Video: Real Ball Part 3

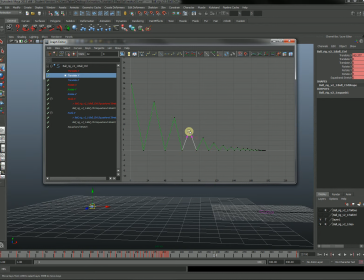4:06 So I could decide to make this diminish maybe a little bit quicker in this portion of the bounce, just so it's more smoothly transitions down into these smaller, tinier little bounces here.
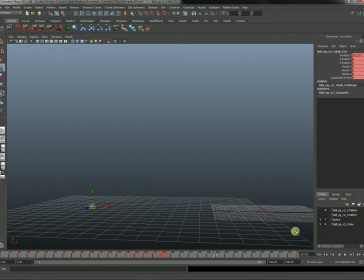4:20 We can take a look at what that looks like briefly. You can see large bounces going down to nice, small, rapid little bounces here. Another thing I didn't mention was how far the ball rolled after these little dribbles were completed.
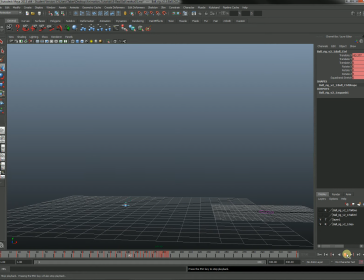4:39 And so I just took a look at the video and estimated how far that I thought they would roll. And it looked like they went another maybe third of the distance out to the ending point, so I put it out there. All right, so now I'm going to work through and do all of my tangent handles and show you the result of that.
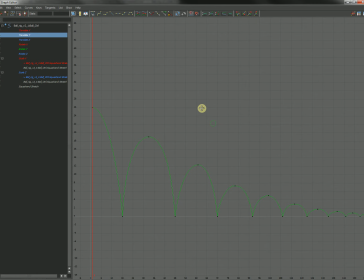4:56 All right, here's the state of the Why translate graph now? So I've, just like in the previous videos, freed the tangent weight, stretched them out,
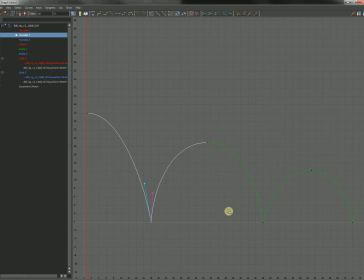5:11 broken the tangents on the impacts, and pinched them towards the center to get this nice rainbow arc look. I didn't bother to edit some of these smaller bounces down here because they're single frame movements.
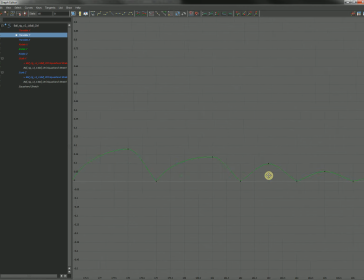5:26 So you can see the graph still looks rather ugly down here, but these are single frame movements, and so we're not going to see the effect of those edits, and so I didn't bother to do that.
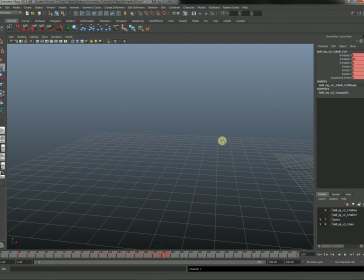5:35 Here's the translate X graph. Let me first make sure I have everything selected properly.
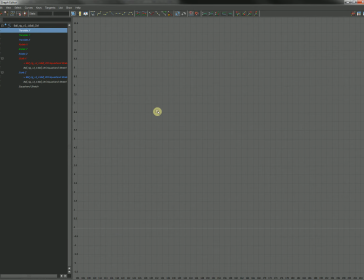5:42 Okay. And the translate X graph, actually, maybe it's translate Z. Oh, let me find out.
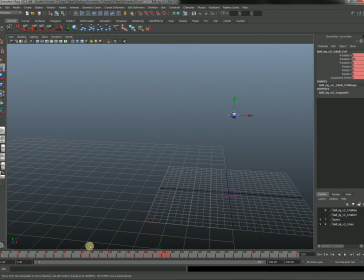5:50 Oh, it should be translate X. It doesn't seem to be displaying right now. Try one more time.
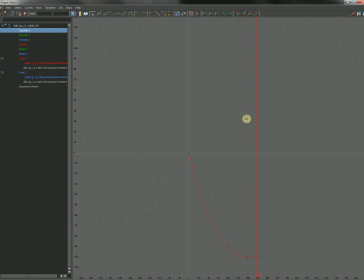6:04 Yeah, it's here. It's just not allowing me to use the F key. But here's the graph for translate X. And I took the liberty of doing a little tiny rollback here at the end. So we've got this final
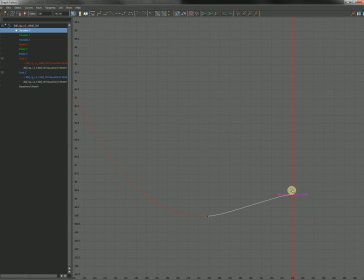6:18 point at which it rolls back on itself and then comes to a stop here. Both of these have flat tangents, so it's a nice smooth transition.
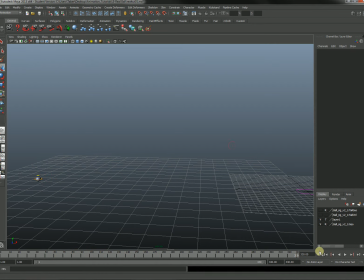6:25 Go ahead and show the effect of that. Just thought it would look a little bit more lively if it kind of rolled to a halt there at the end. There we go, and it starts coming back.
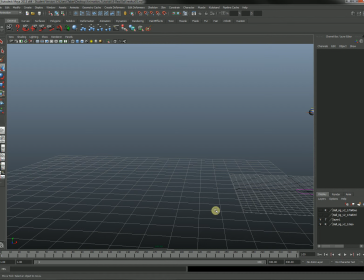6:38 So right now I have no rotation, so I'm going to go ahead and do that right here in front of you and try out the rotation, because it is one of the trickier parts of doing this. So I'm going to use the rotation controller here so that later on I can use this to possibly curve the path just like it was doing in the actual parking lot that those guys shot the video in.
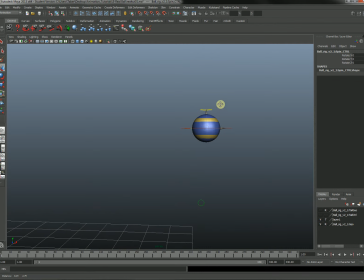6:57 So for my first key, I'm going to rotate this, let's say, backwards somewhat, so it looks like it's rotate Z. So I'm going to rotate this backwards somewhat just to throw it off that straight horizontal line,
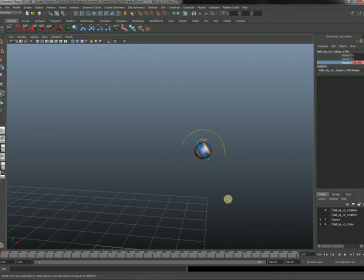7:12 and I'm going to go ahead and key select it on that. Then we need to go to the final rotation point all the way down here at 281 and take a guess how much I need to rotate this ball, but I do want it to terminate at the exact same point.
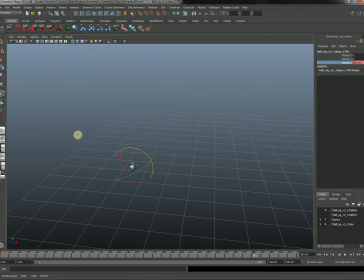7:29 So here I'm going to grab this controller, middle mouse dragging to the left, some number. It looks like I'm up around 800 and something here at that point, so I'll go ahead and key select it, and we'll see how that does. I won't bother with the rollback just yet until I see that this portion is working correctly.
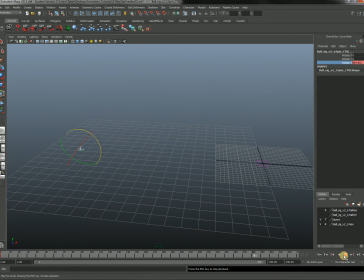7:49 So let's see if I can play this back. You can see it's rotating rather slowly, so I'm going to have to increase that number quite a bit.
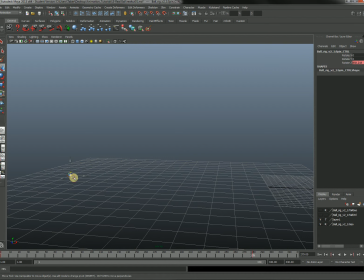8:05 Also, part of the problem is that the tangent is not set yet for this, so whereas it should be slowing down here, it's not, so we might be getting a unreliable result.